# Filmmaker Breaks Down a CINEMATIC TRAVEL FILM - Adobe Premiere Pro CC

At the start of the year, myself and my boy Andrew James took a spontaneous little road trip out to the Smoky
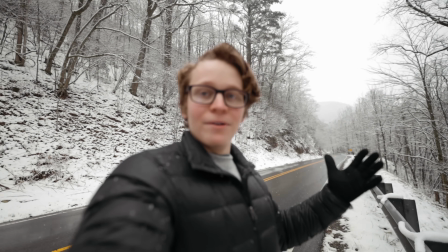255s
Mountains for a weekend to try and chase this winter storm that was coming through the area.
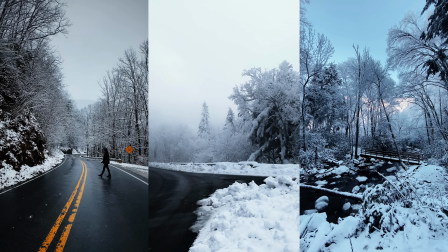260s
And we didn't have any particular weird concept in mind. We were kind of just driving around shooting for fun.
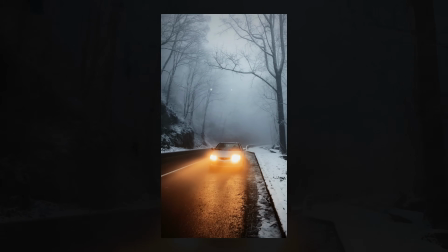266s
We ended up getting a ton of crazy weather, just back-to-back fog, cloud inversions, crazy sunrises, and sunsets. And so I decided to tackle a concept that I've had kind of shelved away for a few months now,
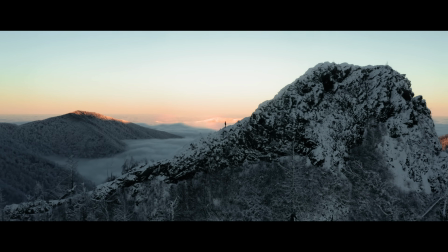279s
to take these crazy weather conditions and combine them with visual effects to
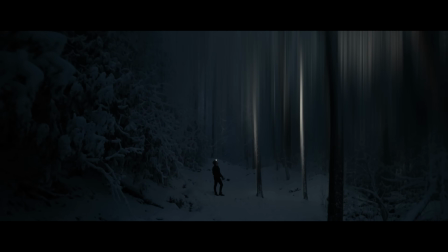284s
show how surreal the outdoors can be with the right weather conditions. Of course, the aspect of the video that seems to have stirred the most interest from you all is the visual effects, which makes sense. There are a lot of visual effects in this video. The most dramatic effect in the video is probably this tree blur effect that I used in a few different sequences.
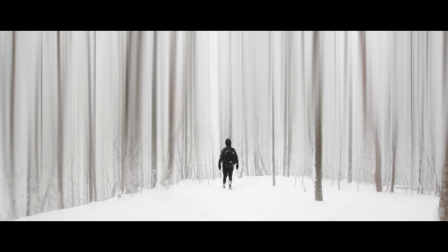306s
This one was inspired by a photographer on Instagram who goes by at Deimos.
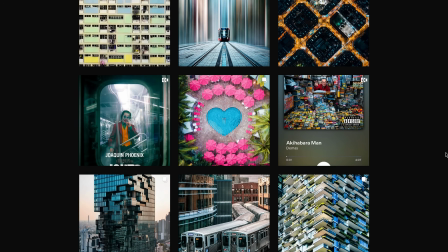310s
Great photographer has some really interesting, like futuristic, surreal work in his feed.
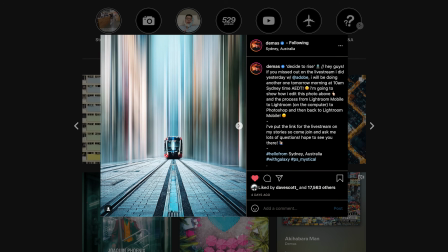317s
Definitely follow him. I had seen him use this effect in his photography and I wanted to see if I could pull it off in a video. And luckily we had the right footage in this particular project, so I was able to give it a go and somehow it actually worked out pretty perfectly. And I'm gonna be showing you exactly how I did that effect in detail in another video later this week.
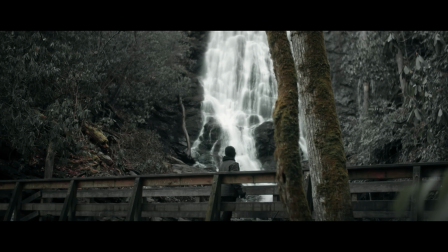338s
I also used the long exposure water effect quite a bit throughout this video. and this is one that I've made a tutorial on in the past, but I actually took it a little further with this particular video by finding out how to use it on handheld footage. That's a whole ordeal. And if you all really wanna see how I made that effect on handheld footage, leave a comment down below and I'll go through and remake that old video with this new technique added into it,
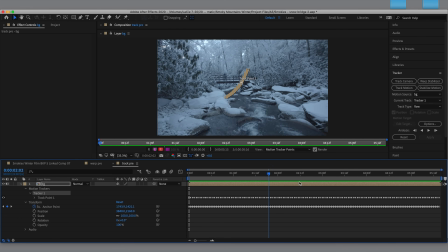364s
give it a little update. Basically, all I had to do was use warp stabilizer and some two point tracking in After Effects to stabilize
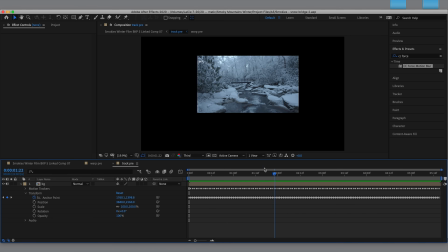371s
the footage such that the water stayed in the center of the frame even when the camera was moving.
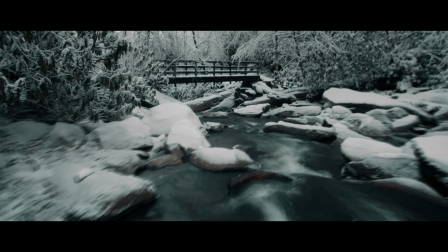378s
And then I just added the effect the exact same way, then went back in and added the camera motion back into the shot.
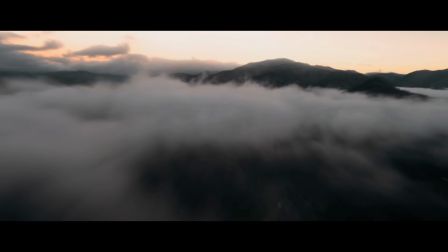385s
There's also a couple shots where I added some really dramatic motion blur to the clouds in After Effects
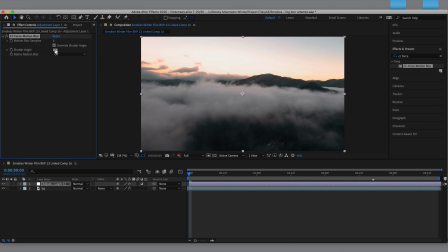391s
just by using the CC force motion blur effect and cranking it way the hell up.
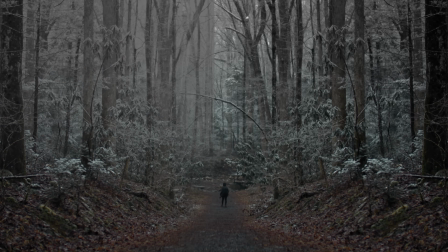396s
I added some extra fog into two shots in the video.
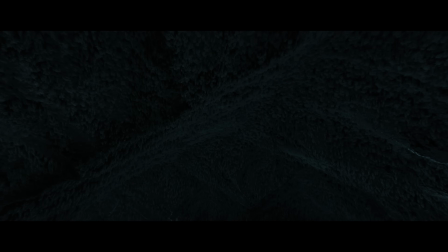399s
I mirrored a shot so it would be perfectly symmetrical, flipped the establishing shot upside down, anything for that unnatural vibe. As fun and flashy as the visual effects are for this one, I think the key to creating that eerie, unnatural vibe is the atmospheric sound design.
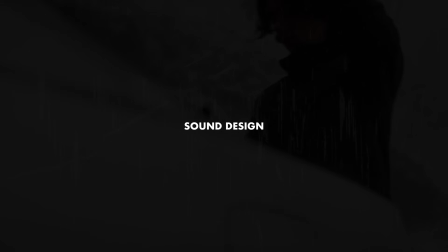417s
I leaned really heavy into the abstract like wooshy background noise in this particular project.
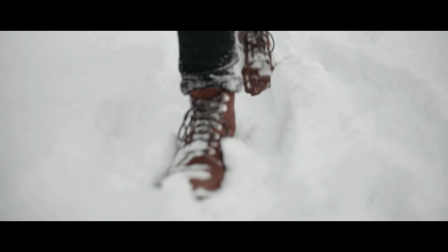425s
My favorite sequence is probably this snowy forest sequence where I found these creepy like shimmery sounds
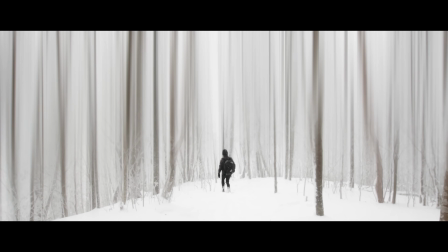432s
and like ghostly like background whispers and use those to just create this very creepy ghostly vibe. I took those whisper sounds and panned them around so like some would be in the right ear only, some would be in the left ear. I think I had one that like moved around from left to right then back to left and just feels like they're all around you like moving around the scene, I'm just creating this very like, ugh, it's icky. I dig it though, I like it. And finally, let's talk about the voiceovers.
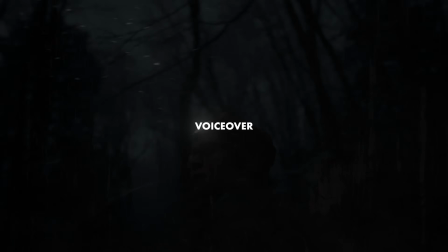461s
Initially for the intro to this video, I did my own voiceover in my usual tone and style where I'm just talking as myself.
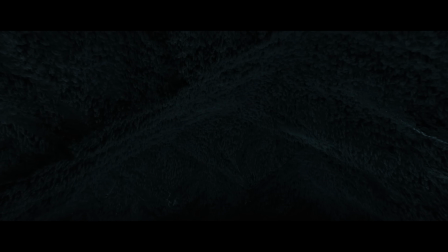471s At times our world can feel quite otherworldly and nature can appear quite unnatural.
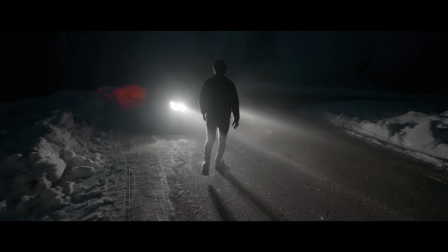480s I think that's why lately I've been so eager to get up early in the morning, drive hours in the dark,
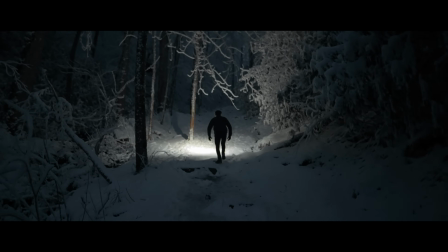487s and hike a mountain in icy conditions, all before the sun even rises.